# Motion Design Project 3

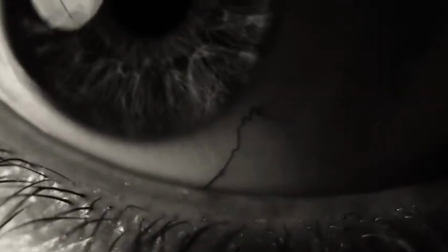(0:10)
Hello, I'm Sir Nigel Hedgington, and I've been tasked with comparing this film's titles,
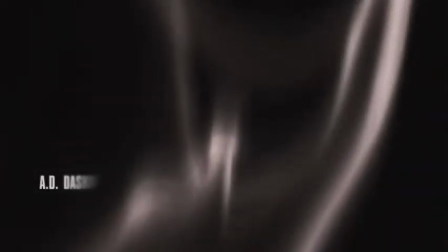(0:15)
which were created by up-and-coming title designer James Waters, with the work of the illustrious Henry Hobson.
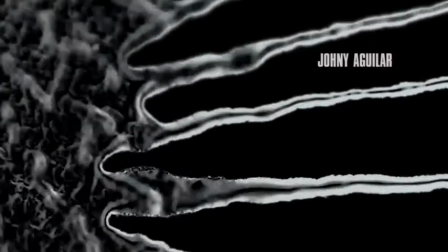(0:23)
Already we can see how Hobson's approach to framing and photography have influenced Mr. Waters.
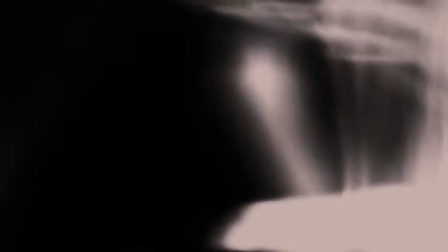(0:29)
Hobson has been known to utilize close-crop shots and macro photography in his title sequences.
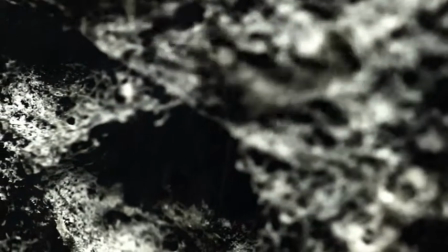(0:34)
This has the effect of setting the viewer off balance slightly, while allowing for an evocative and conceptual treatment of the given subject matter.
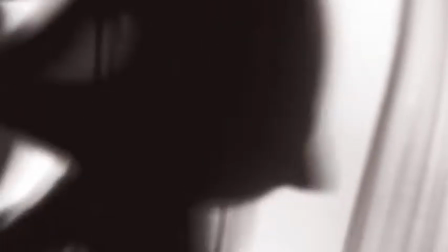(0:45)
This approach is complemented by another of Hobson's techniques, which is seen here, the use of the state change.
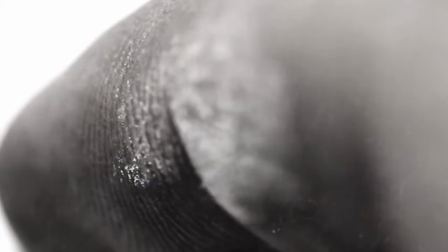(0:51)
By combining melting and freezing of different matter with the aforementioned macro photography,
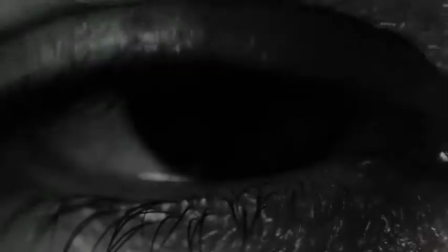(0:57)
Hobson is able to achieve bizarre and otherworldly effects through practical means.
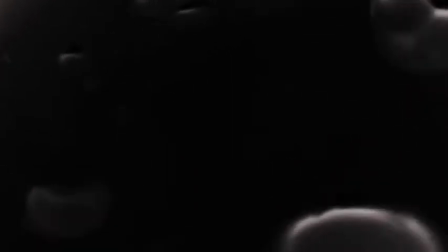(1:02)
The title sequence for The Last of Us, a video game produced by Sony, is a particularly good example of these elements.
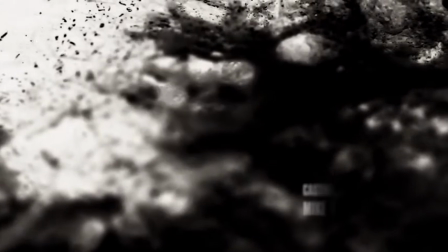(1:11)
The bizarre appearance of these practical effects is enhanced by Hobson's application of time remapping,
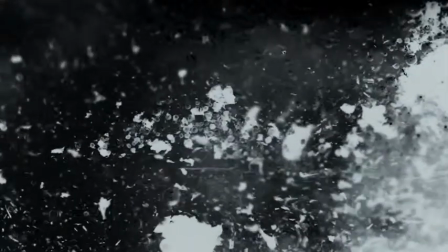(1:18)
which we can see being used selectively here in the work by Waters. By speeding up and slowing down the footage where appropriate,
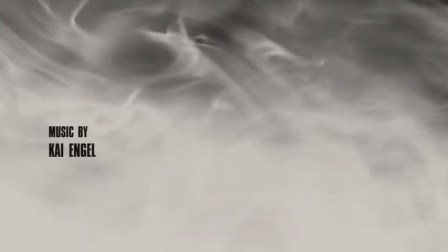(1:26)
these designers are able to create strange behaviors in their filmed subjects.
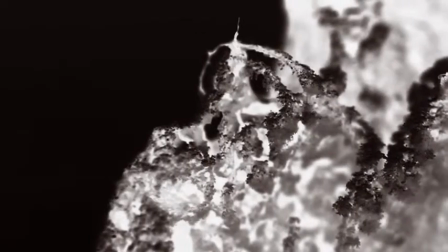(1:31)
Note that this style element can also be used for emphasis or to synchronize action with the soundtrack.
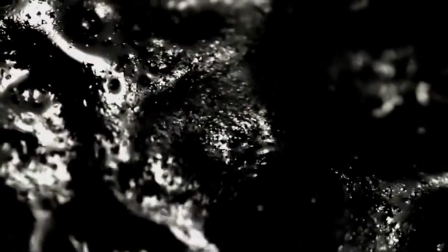(1:41)
In work such as this,
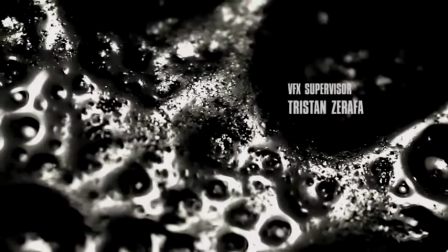(1:43)
Hobson makes judiciously minimal use of computer effects and ensures a high degree of integration with the footage.
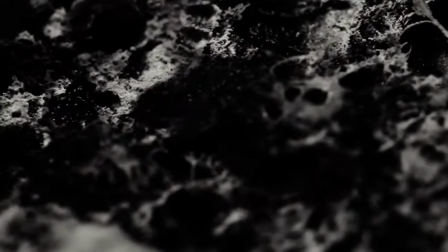(1:51)
Computer-generated typography for the titles,
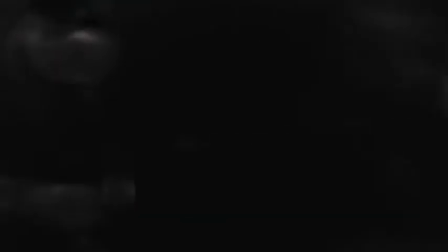(1:53)
animations, and camera movements are all used in a way which harmonizes with the whole and creates a sense of unity.
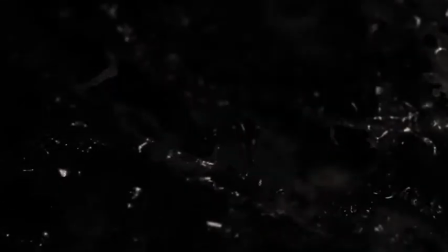(2:02)
With that in mind, we turn our attention to the layers of texture that Hobson applies to his work.
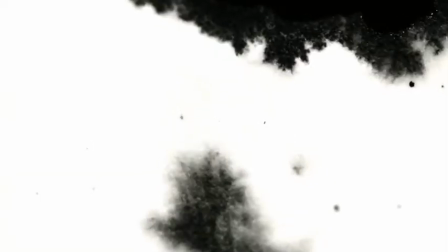(2:08)
Sometimes these texture layers are simplistic and are intended to generate interest and variety, such as in the end title sequence for the film Rango.
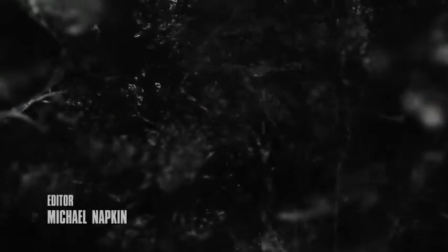(2:16)
Other times, such as in this title sequence or the one for the television show The Walking Dead,
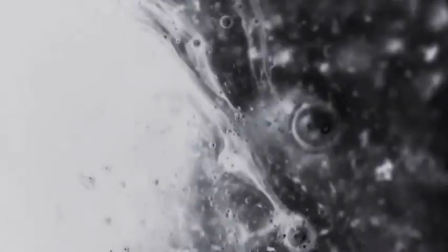(2:23)
more complex layers of texture are piled up and then panned and zoomed in on in a manner which creates a false sense of depth.
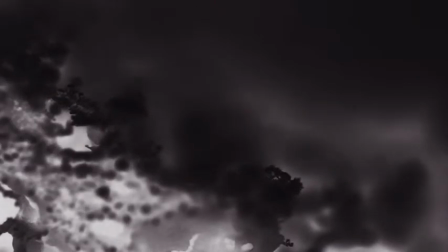(2:32)
Finally, as we have seen in this sequence, both Hobson and Waters have used reduced color palettes to their advantage.
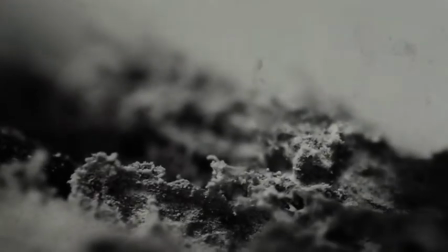(2:38)
In a sequence such as this, the high contrast black and white images have been treated ever so subtly with hints of color.
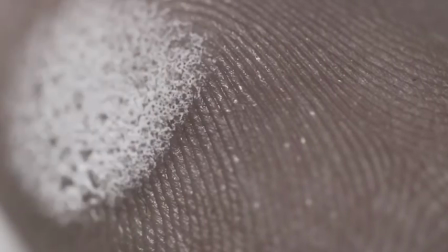(2:45)
This is used to focus the viewer on the details which are framed and to emphasize texture and motion.
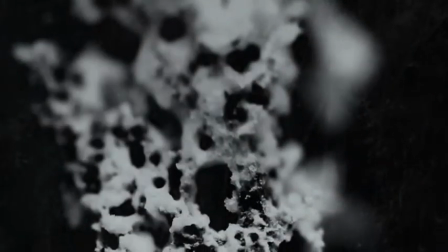(2:51)
In Hobson's work, situationally appropriate muted color palettes are most prevalent,
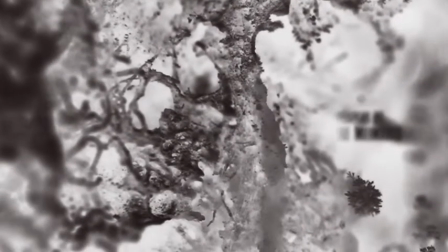(2:57)
whereas in the case with Mr. Waters, some researchers have suggested that he has a distinct affinity for the color blue.
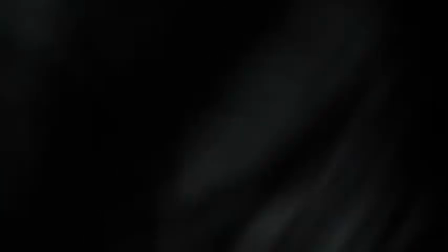(3:04)
However, more investigation must be done in order to ascertain the veracity of that particular claim.